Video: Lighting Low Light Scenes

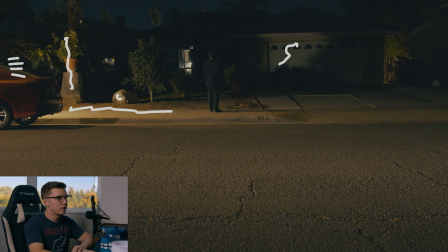4:09 We then also had a lamp set up right here on this window to kind of give some light there. And then we've also got this side light on this part of the house. And in the actual film, he walks around to the side of the house, so you've got this pocket of light that he kind of walks towards.
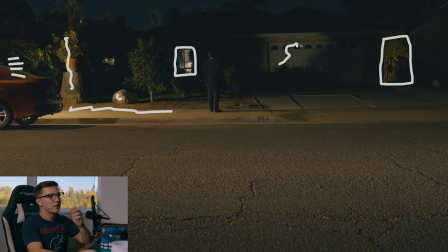4:28 This light just helps to illuminate the house and show kind of where he is. And then the street right now, all of this light that's coming here is actually from a car, which is about to pass by. If you've seen the film, you know what happens here. And so we're getting light from that.
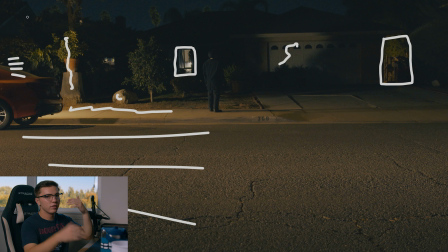4:45 But then again, we're taking the practical light, and we know, obviously from the previous shot, from the context of that, we know there's a street light here. So this light feels entirely normal, and you would think just by watching it that this is coming from the street light, but no,
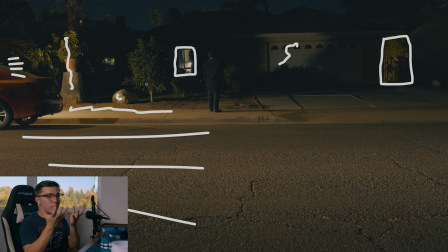4:59 we've actually added a light in here to bring up the overall light in the scene to keep it from being too dark, because again, the street light really was too dark for the scene, and there was none of this light like this. There was nothing.
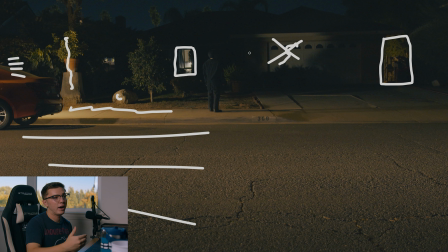5:13 We were getting nothing on the house, and I really wanted to make sure you could see the house, because again, on the monitor, I'm looking at it going, I can't quite tell. This looks really dark. There's no detail anywhere. We have this one window, but I didn't really like that because it's kind of pulling the interest away.
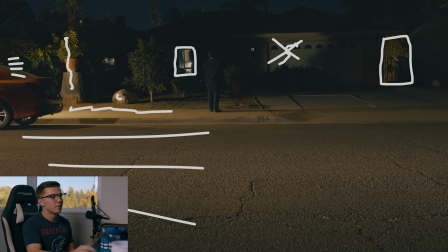5:28 So if you have multiple pockets of light, now, obviously, you know, one thing would be like, well, maybe if we had just had this pocket of light, it would have pulled all of the interest that way. But I don't mind the light that's kind of spilling on the house here, because that's just generally illuminating.
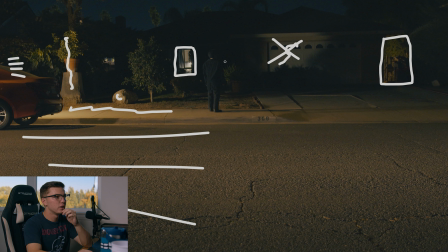5:44 It doesn't feel like a spot point that's like really highlighting something. This window, maybe a little bit too bright. I might have diffused that. If I could do this again, I would probably close the shade and kind of have it diffused through the house.
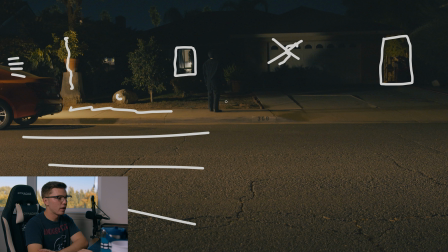5:56 So you're getting a little bit of light, but it's not pulling the viewer's attention. Obviously, a lot of this is kind of solved once he starts walking this way, and so that's where the blocking comes into play, and that shifts the focus over to this pocket of light here.
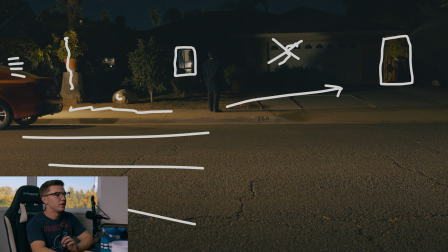6:10 So creating those pockets of light is also a really important technique when shooting low light, because you can create these areas, you know, where you've got, if you add a light here, we're getting a bunch of light that's highlighting our main subject, but then we've also got so many pockets of this darkness that's obviously giving the contrast and giving this low light look,
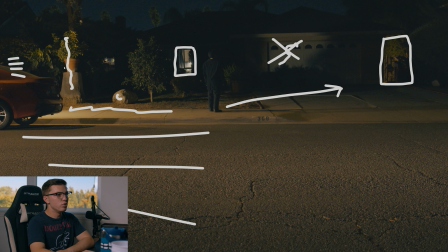6:29 while also not making it like it's not too dark, but it's not too bright either, and you've got this nice balance with all these pockets of light.
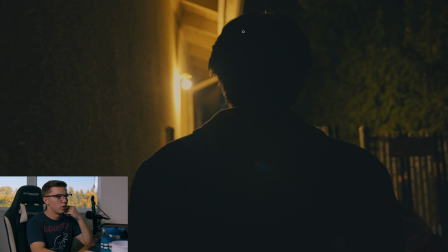6:38 Now, for all of the shots that happen around this door on the side of the house, we are literally just using this light right here. There's no augmentation going on. There's, I guess, technically in a later shot, but that's more when the door is open, but for all the sequences when the door is closed, it's this light right here.
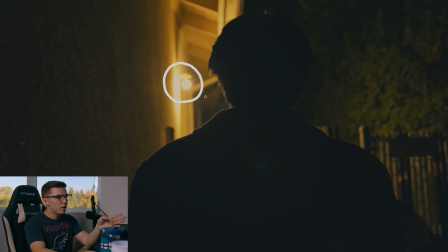6:55 Now, I did have a bit of a problem with this light, and I wasn't really able to solve it. So as we can kind of see here, it is creating this nice silhouette, especially in this shot. We're getting a good silhouette, so we can clearly see the subject, and that's good.
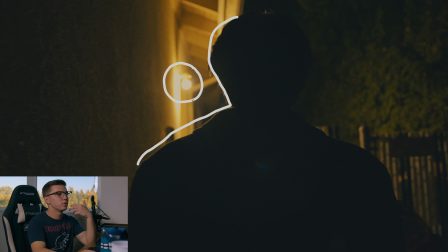7:11 And we're getting enough light here to where the shot's visible, it's not underexposed, and it looks clear. But this light is clearly blown out. Like it is just too bright,
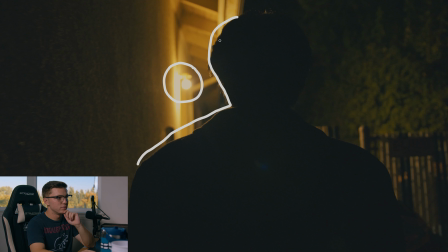7:25 and the way I had to expose for the subject basically made it so that this light was going to be blown out. And it's fine. Blowing out a light is fine if it's like the bulb, because that is like the brightest part.
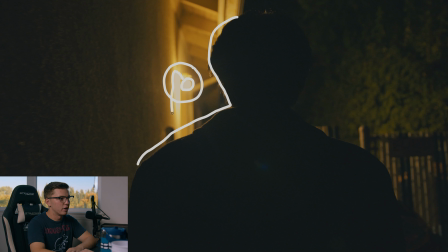7:39 You want to really avoid this happening right here, where we have this wall here that's just completely blown out, because that just doesn't look really good, and it kind of makes your stuff look a little amateur.
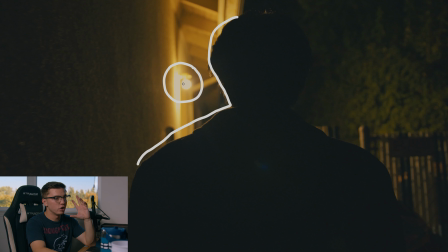7:52 The ideal scenario here is I have a controllable LED bulb light that I can swap this light out for, because this was just the light that was, you know, on the house. But they make these bulb lights that you can control.
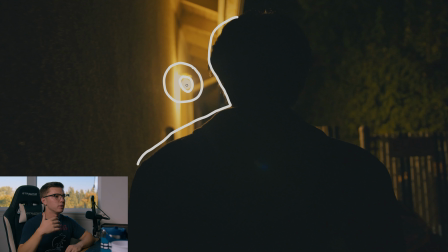8:08 I know Nanlite makes them, Aputure makes them, and you can control the intensity of them. And one option would just be to use that, and you could dim it down to whatever you need.